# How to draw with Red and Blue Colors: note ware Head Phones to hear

Department Animation here, and today I'll be showing you how to draw.
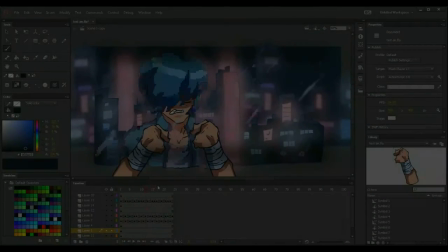Now, before we start doing that, I'm going to start doing it in Sketchbook,
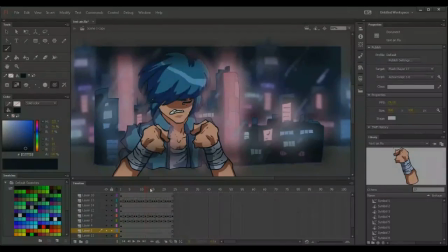and I'm first going to show you this thing I've been working on.
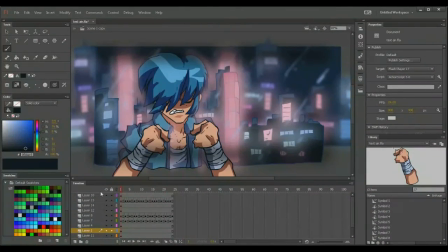It's a little small animation test I've been doing because I wanted to get better at my animation.
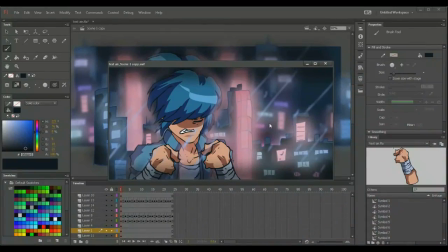So you may think that this is actually a free-handed animation. It is not. It was actually done before I deleted the sketches. It was done sketched first. The rain was not part of the idea.
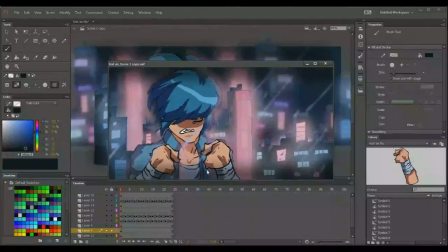It was first just an idea of him just having his hair flowing in the wind, and it looked it off. Even though I had this, it didn't look as as much as I wanted it to look. So I added rain as well, and the rain looks very different, and my frame rate has probably dropped by showing this.
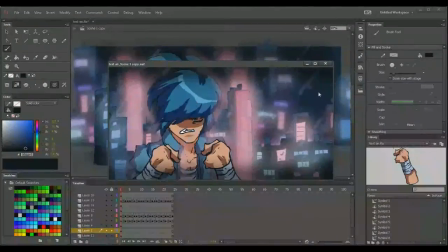It's because, and also, the rain is blurry because I wanted to give it that realistic rain look, because rain is not really solid, I think, when you see it. It does have quite a blur,
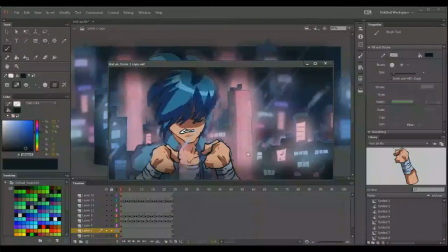but if that's not even the case, I wanted to do it still because it's an animation, and you can see the atmosphere of this animation, that he's mad over something that he probably lost, or he's angry and he wants to get at someone. Or he just witnessed something that really got on his nerves.
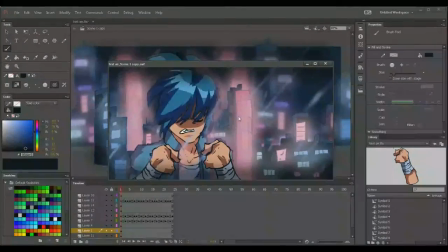I wanted to have that type of feel to it, because I wanted to make something a bit drama-ish, less funny. I mean, I know I'm good at doing stuff funny, but as you can see, it's just a test, because I can see the error right here, where I can see,
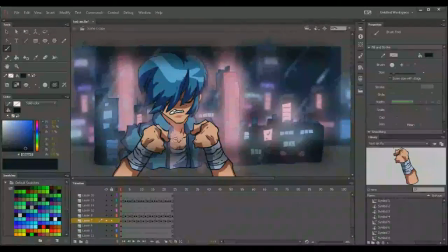see, now this is on one layer, the clothing's on one layer, even this shirt is on the same layer, because they're both the same thing. If I select it, you can see that they're both the same thing. This, on the other hand, is a symbol.
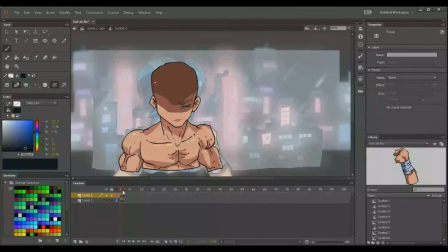If I go inside of it, you can see that it's a symbol, and that I have put the eye here on too. That's what I like about symbols. Like, if I wanted to do something shaking and I didn't want to work on multiple frames and copy and pasting frames in the main timeline, I can do it in the symbol line, as long as it doesn't have any
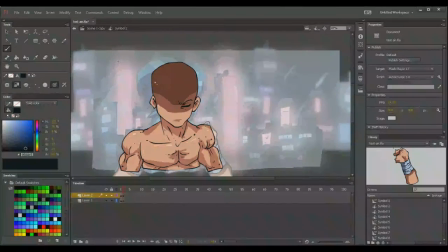lip syncing or anything to do, or audio, because the audio won't play in this timeline.
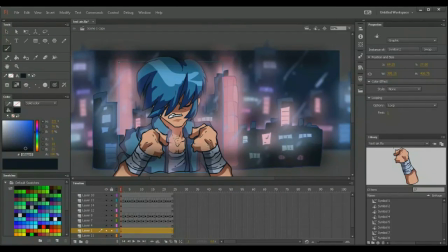If you put it in your symbol, it won't work. But yeah, I wanted to just show this out. All of these are on their own layers. The hands are their own symbols, and they're also shaking. If you can see that, you probably can't see it, but if you look at the lines, they change up.
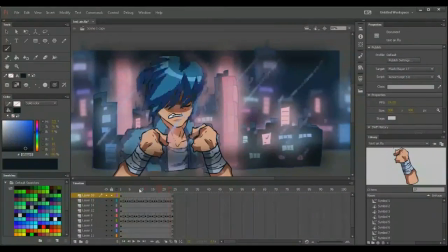But I did it in such a way where they're only on twos.
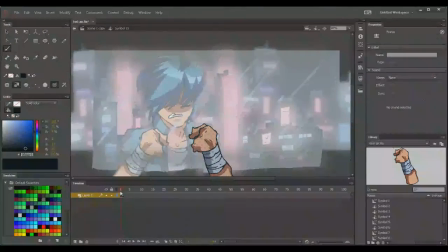So what I mean by they're only on twos, well, actually they're on ones, and the ones make them.
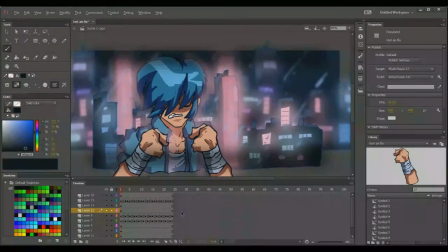Well, I just wanted to show you this little animation I did here. Once again, I'm gonna play it for 5 seconds, and you can just feel the atmosphere. I hope you guys at least feel the atmosphere of this. It's not 100% anime-ish I really wanted to get to, but maybe that will happen in the future.
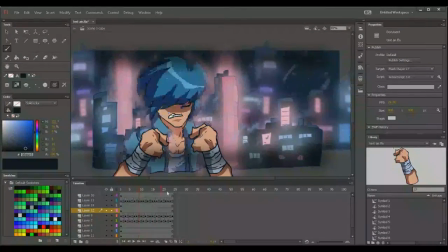But right now, everything is just you can also tell that the hair, this is, like I said, this is a test, and of course the hair is probably not in your liking. If I showed this on Newgrounds, I would get a whole bunch of legitimate either hate or constructive criticism.
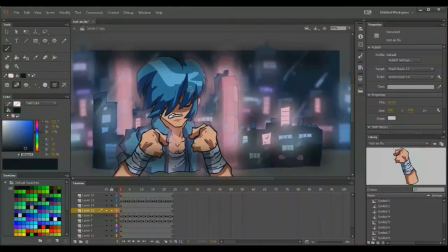But even though if you gave me constructive criticism, it will probably take me a while to get used to trying to fix out the hair and stuff, and I really actually appreciate constructive criticism here on YouTube better than just you putting a dislike and not telling me what the issue is.
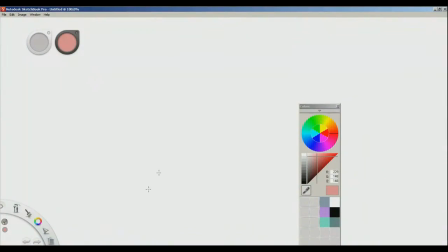Okay, so let's begin.